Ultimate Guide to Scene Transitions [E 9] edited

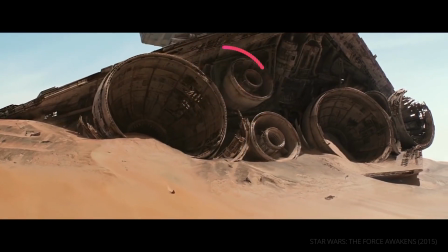[0:00]
Films are made up of sequences. Sequences are made up of scenes. And scenes are made up of shots.
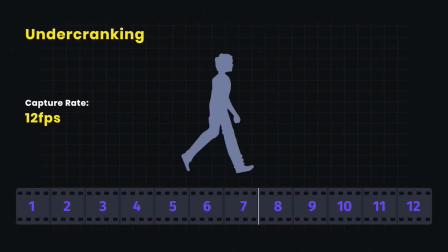[0:07]
In the previous episodes, we analysed frame rate,
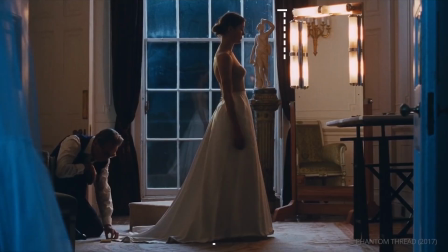[0:13]
camera lenses, shot size, and more.
Help me, Jewish God!
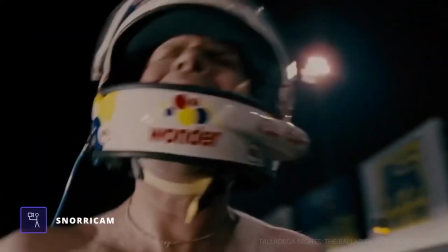[0:19] Help me, Allah! Ah! Help me, Tom Cruise!
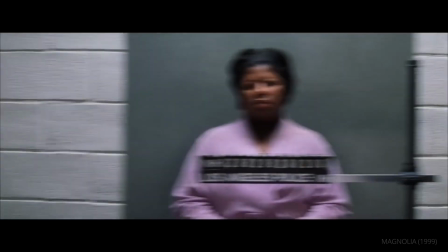[0:26]
Now, let's talk about how these scenes are connected with scene transitions that move us through the story.
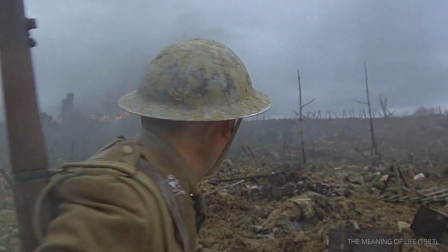[0:32] See if you remember anything.
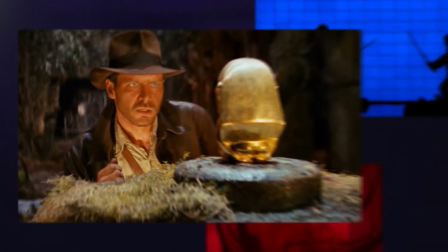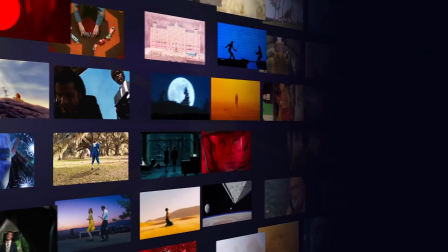[0:39]
This is episode 9 of The Shot List.
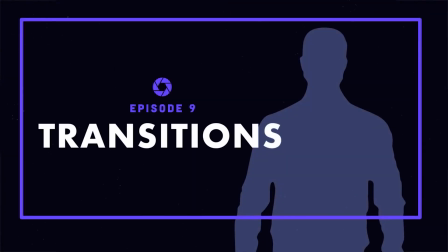[0:46]
Editing transitions.
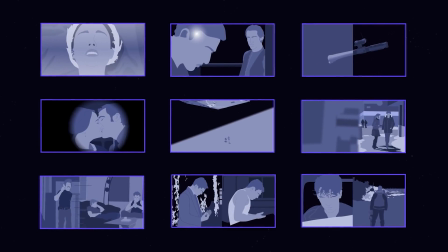[0:50]
We'll be examining 9 essential editing transitions, each with their own function.
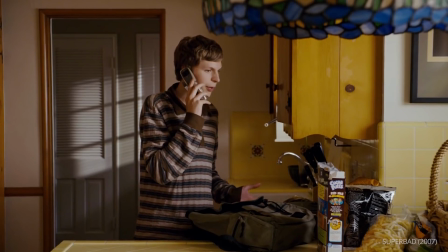[0:56]
We'll begin with the most fundamental.
I want a little production value, like some editing, transition, some music.
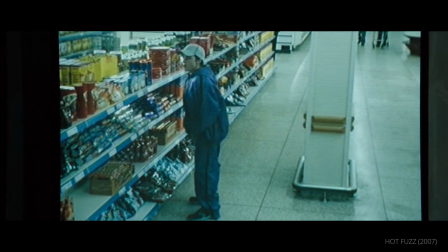[1:02]
And work our way to the more complex.
Excuse me.
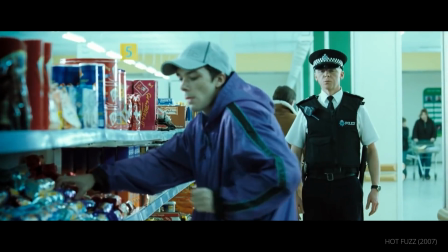[1:09] Excuse me.
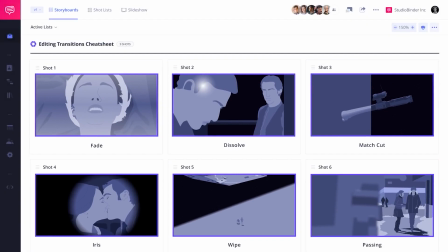[1:11]
As we go, we'll populate a shot list in Studio Binder as a sort of guide for the next time you are looking for the perfect transition.
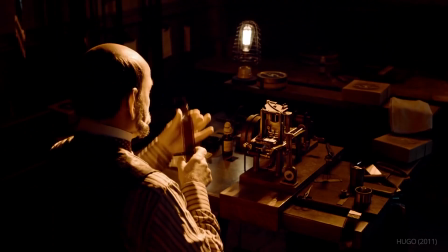[1:19]
Before we dive into creative transitions, we first have to mention the most basic technique, the cut.
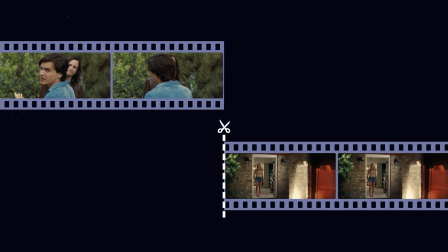[1:29]
A cut is an instant switch or transition from one shot to another.
Who is it, Jay?
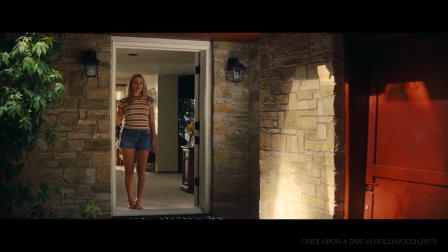[1:36] It's okay, honey. It's a friend of Terry's.
Or one scene to the next.
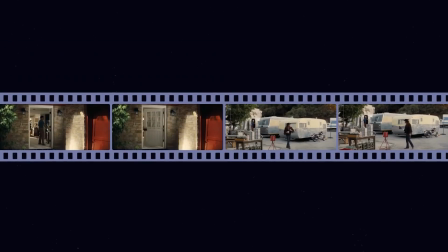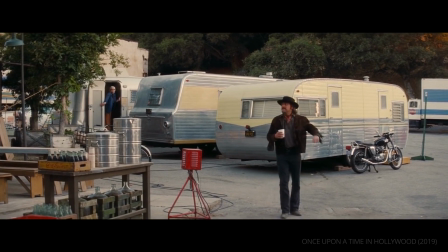[1:49]
And it is by far the most common way to transition between scenes.
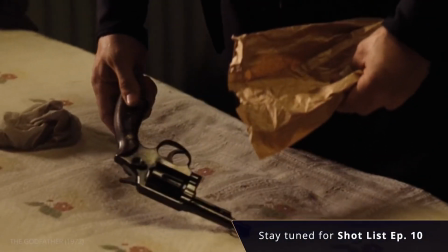[1:54]
In our next episode, we'll dive deeper into the nuances of the cut and how different editors use it to enhance the storytelling of a scene.
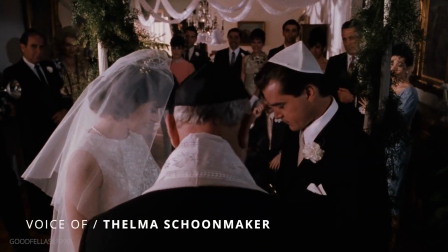[2:02]
The way we cut that, if you look at that sequence, you'll see it's very jaggedly cut in order to accentuate the violence of the breaking of the glass.
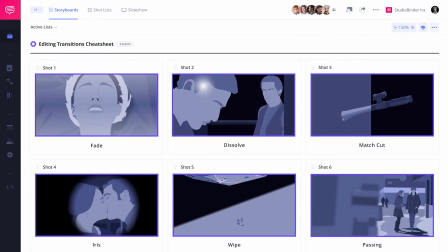[2:12]
Now, let's look at our first creative transition, the fade.
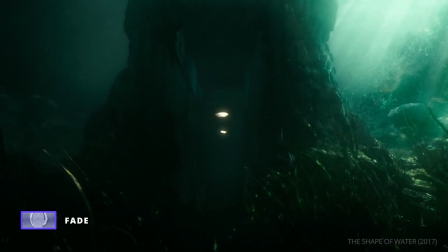[2:18]
One of the original editing transitions that is still used today is the fade.
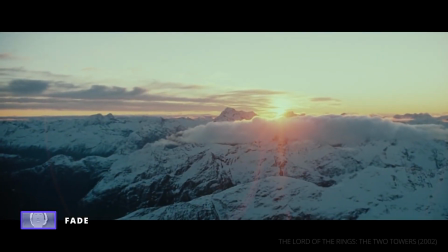[2:24]
A fade is when a shot dissolves to or from a solid color, usually black or white.
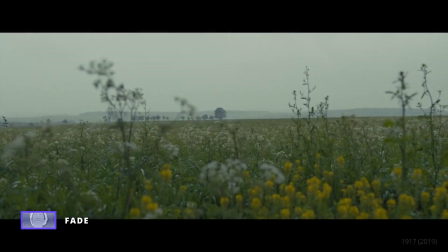[2:30]
A fade from black is a common way to open a film, as it eases the audience into the beginning of the story.
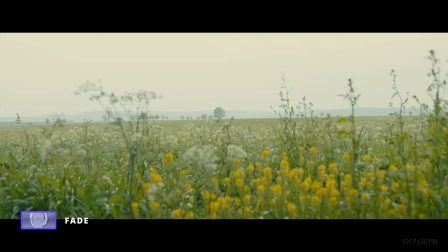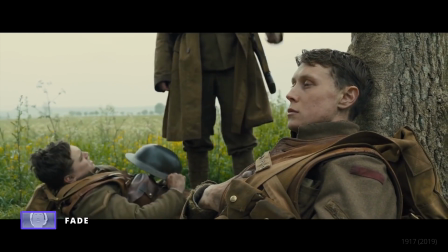[2:44] Blake, Sorry, Sarge. pick a man.
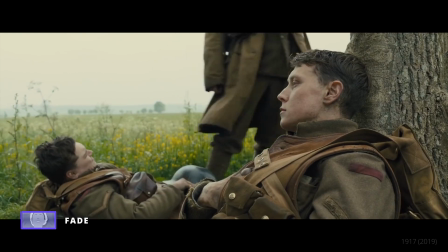[2:50] Bring your kit. Yes, Sarge.
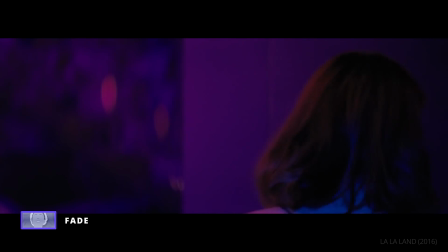[2:53]
A fade to black can give a gradual sense of closure at the end, like opening and closing a book.
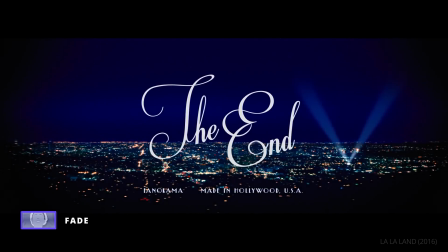[3:01]
But what about fades in the middle of a film?
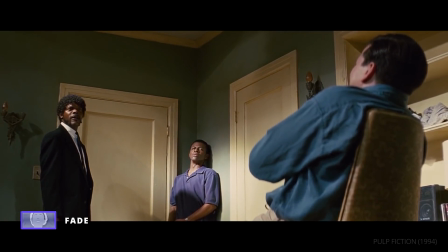[3:04] And you will know my name is the Lord when I lay my vengeance upon thee.
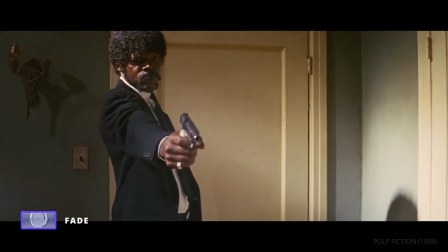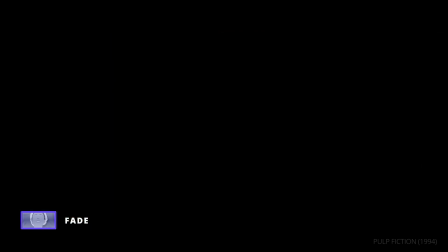[3:18]
This is similar to the end of a chapter. A fade to black deliberately pauses any momentum, giving the audience a moment to breathe or reflect on what just transpired.
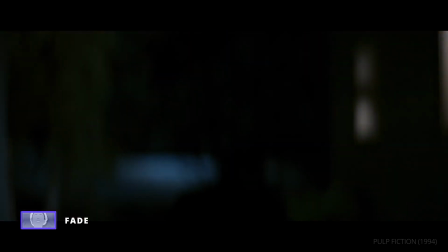[3:29]
Pulp Fiction uses the fade to black between all 3 of its chapters.
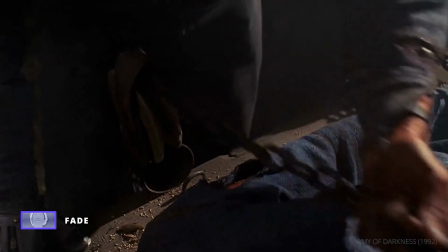[3:36]
Editors can also fade in and out of shots within the same scene as a stylistic choice.
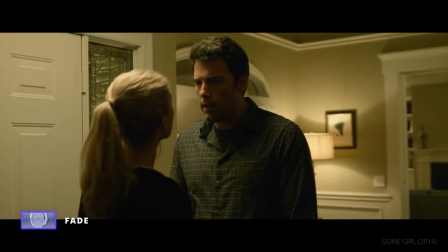[3:42]
This is also known as a dip to black, as we can see here in Gone Girl.
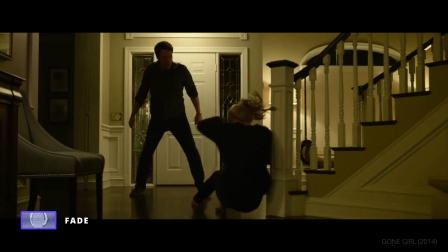[3:48] It's not even close! What scared me wasn't that he'd pushed me.
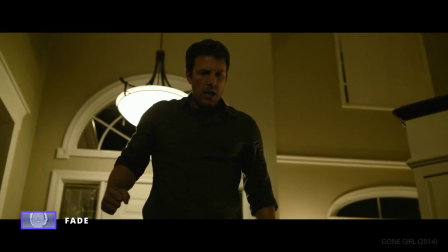[3:55] What scared me was how much he wanted to hurt me more.
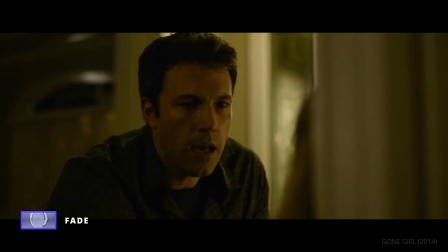[3:59] What scared me was that I'd finally realized I am frightened of my own husband.
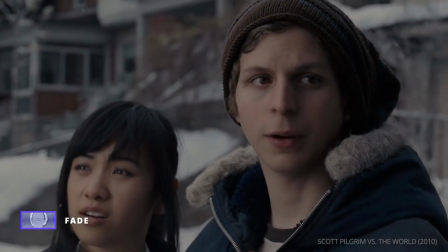[4:06]
A much less common type of fade is the fade to white.